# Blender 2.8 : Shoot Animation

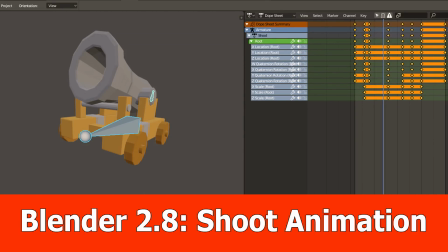0:00 Hello, JNM here with the shoot animation tutorial for the low-poly blender cannon model, again a very short video.
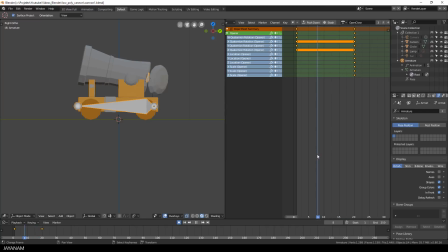0:07 This is the open close action that we added in the previous part, where the opener bone is rotated around the y-axis. Okay, cool. Now let's create a new action and I call this one shoot.
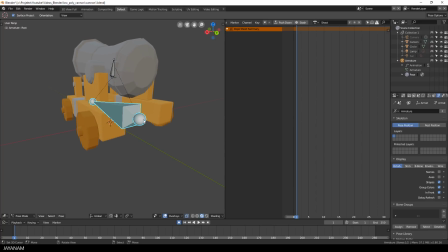0:23 I turn to pose mode and select the root bone and then I press the I key to add the first keyframe for location and rotation.
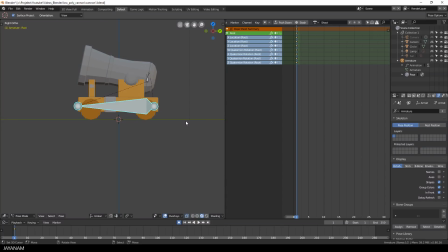0:39 After that I snap the view to right auto and then I go to frame number 3 and press the R key to rotate the whole cannon upwards. And a new keyframe is inserted because we still have the auto keyframe insertion enabled.
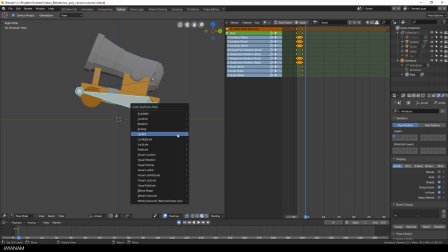0:57 I want to keep this pose for the next frame as well so I press again the I key to insert it to frame 4. Alright then I move to let's say frame number 11 and I set the rotation to the initial
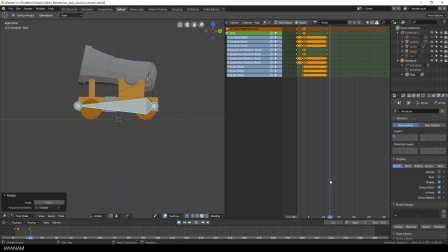1:10 value and this looks like as the cannon is falling back onto the ground after shooting. In the next frames I let the cannon kind of bounce a bit up and down to add this realistic behavior when it hits the ground again. So I just add a very small rotation upwards.
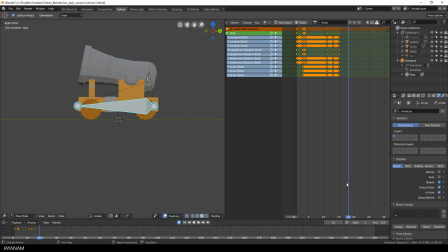1:29 At frame number 20 I set the end frame of the animation and I insert the current pose here. Okay, this looks quite nice already. I set the end frame to 20 in the timeline as well and we can play it now in a loop.
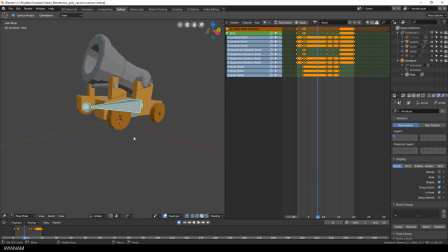1:52 Great, but to let the movement appear a bit more natural I go to this frame here and add a small rotation by pressing the R key. I rotate it very slightly to the side and when I play it is now you can see this looks more realistic, especially when it bounces on the ground.
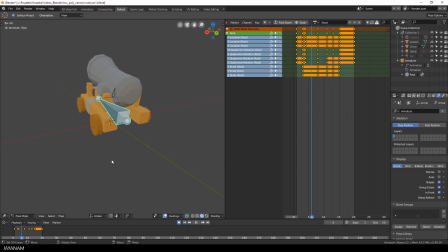2:12 Alright guys, we are done and I'm sure this comes out really impressive when we add it to Unity, to my low poly game kit.
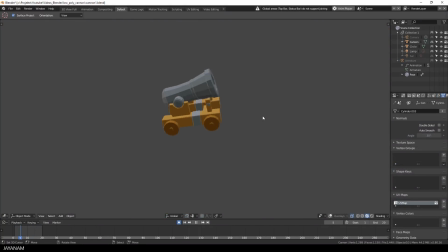2:19 We will also add audio for the shot and some smoke and of course we're gonna shoot a cannonball with it. So stay tuned for the next one when we bring it into the game engine.
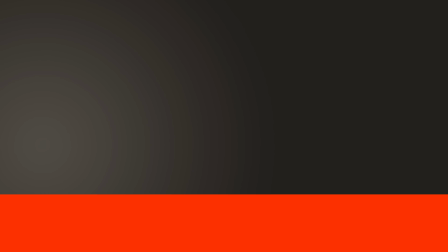2:29 Don't forget to subscribe and you're notified when the next part is available and consider supporting me as my patron, because this really helps this channel grow. If you have any questions, add these to the comments below. Thanks for watching and I see you on JNM.